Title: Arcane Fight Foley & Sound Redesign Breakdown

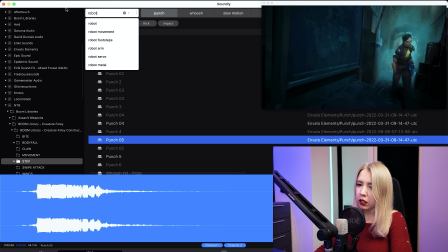I would like to add some kind of robotic movement.
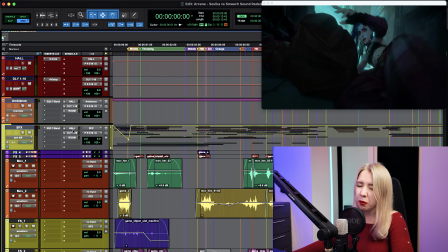I think that we can add a bit of reverberation for all the SFXs. Good. Okay, and now I would like to record some female voice reactions.
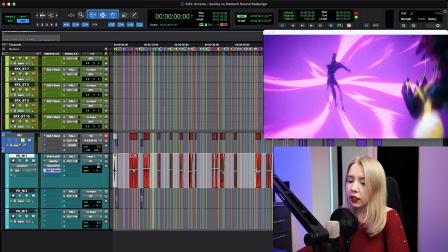Okay, let's see. Just a tiny bit of editing. For sure, I pitched down the Sevika voice.
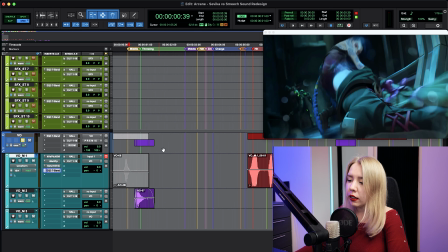And let's take a listen what we have so far.
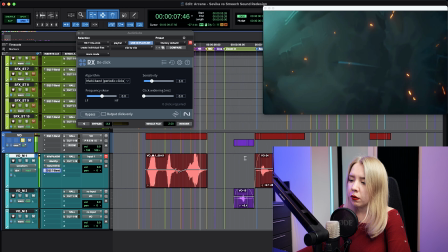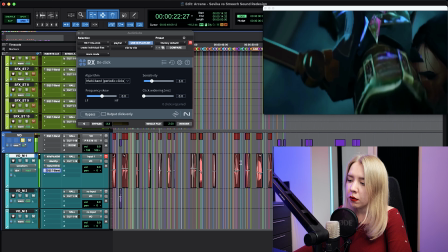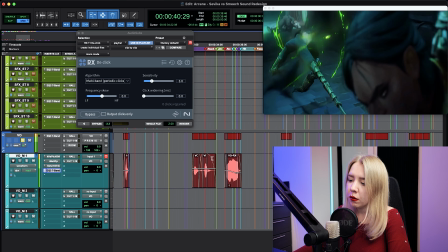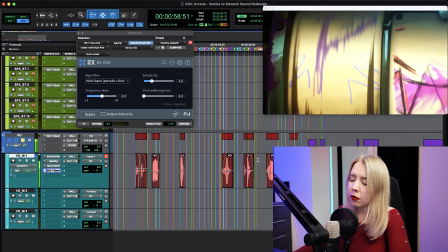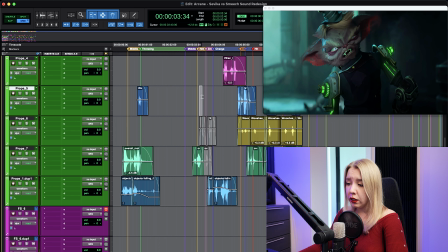for this guy, my voice is not appropriate, so I will look for some voice reaction for this creature.
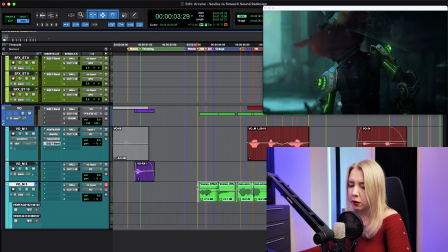Okay, let's take a listen. Maybe something like this.
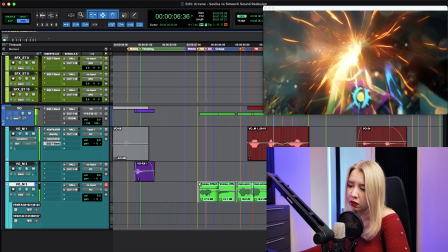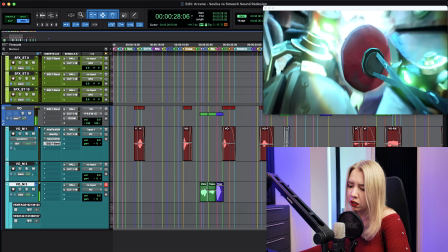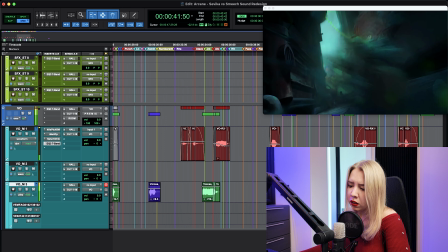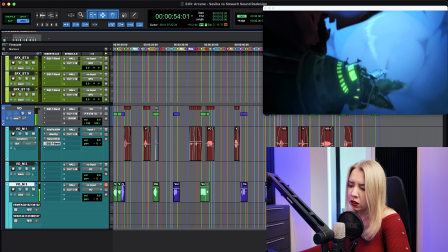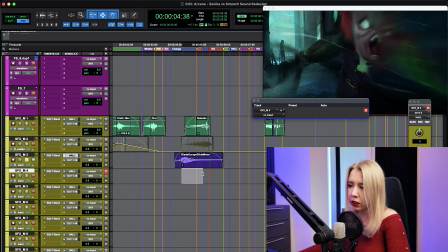Since these blades start in their rotation, I would like the sound to change, so for sure pitch up and maybe some filter gate or vibrato.
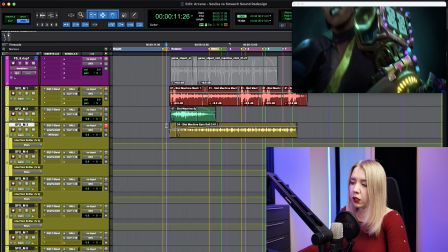And I would like to have some musical part and tonal element.
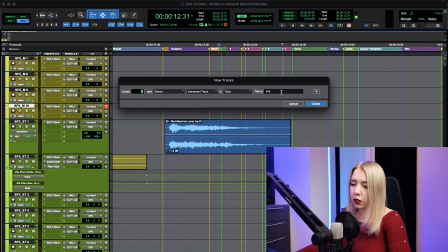Let's create some instrument track, Avenger synthesizer,
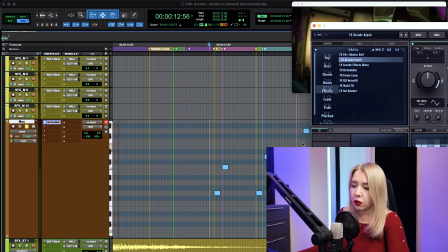choose this preset and create this melody pattern.
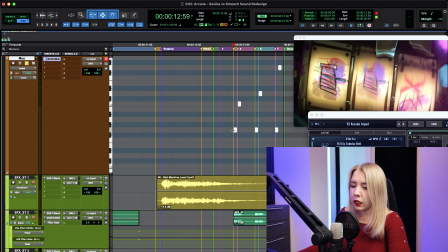And let's create something for the beginning.
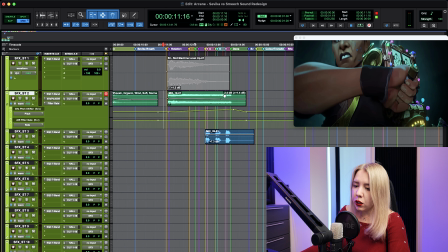I think it should have some
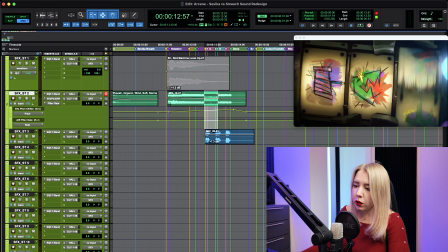metal impacts during this process of choosing a certain combination.
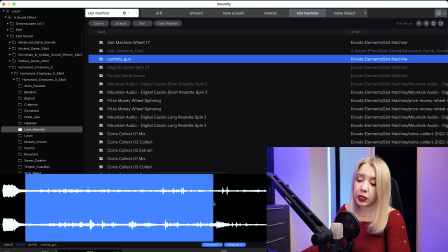Some confetti can work.
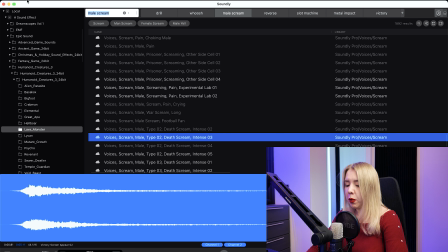Let's look for some punch and some whoosh.
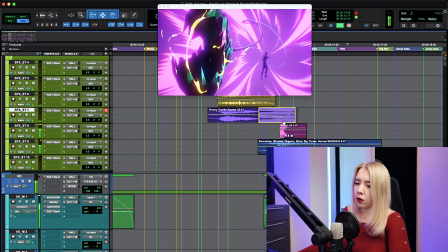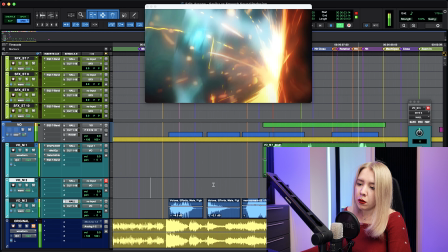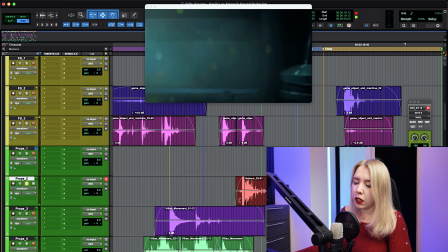This is the perfect sound for bite.
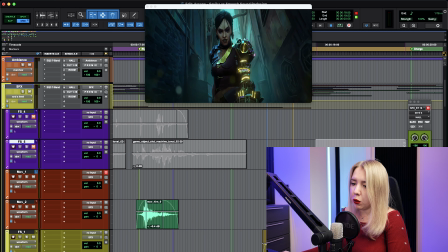Cool. And here, her one more movement. I would like to emphasize this.
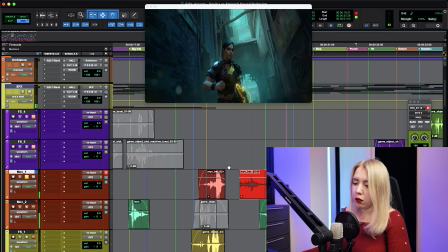Yeah. It's more logical to have it here.
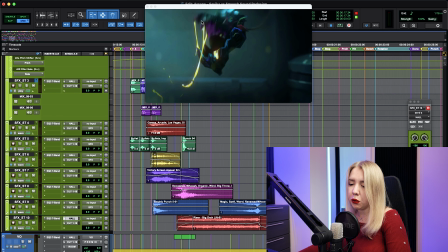And for sure, here I would like to add some squishy sound.
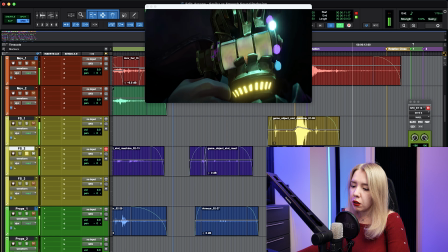All of these sounds, they are great in terms of mechanic.
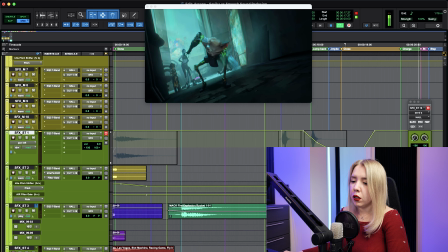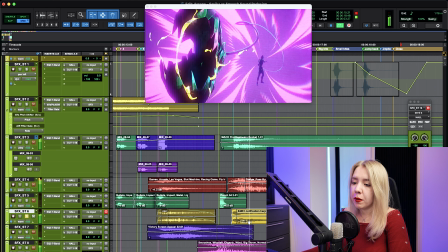Maybe even let's take this one, but just change the pitch.
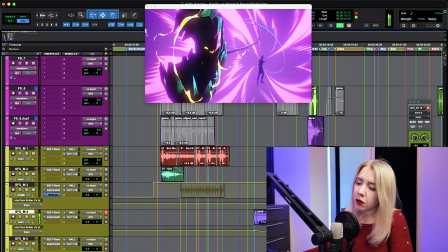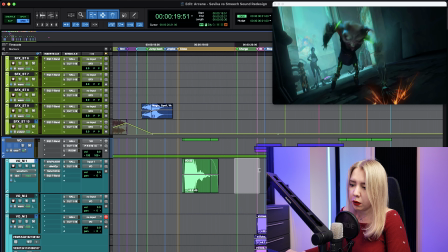And for sure, let's try to add some toom impacts as well.
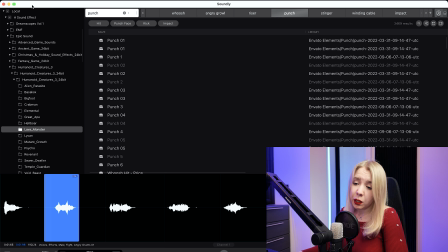Let's come back to our punch. Because basically we need kick sound here, like an additional layer.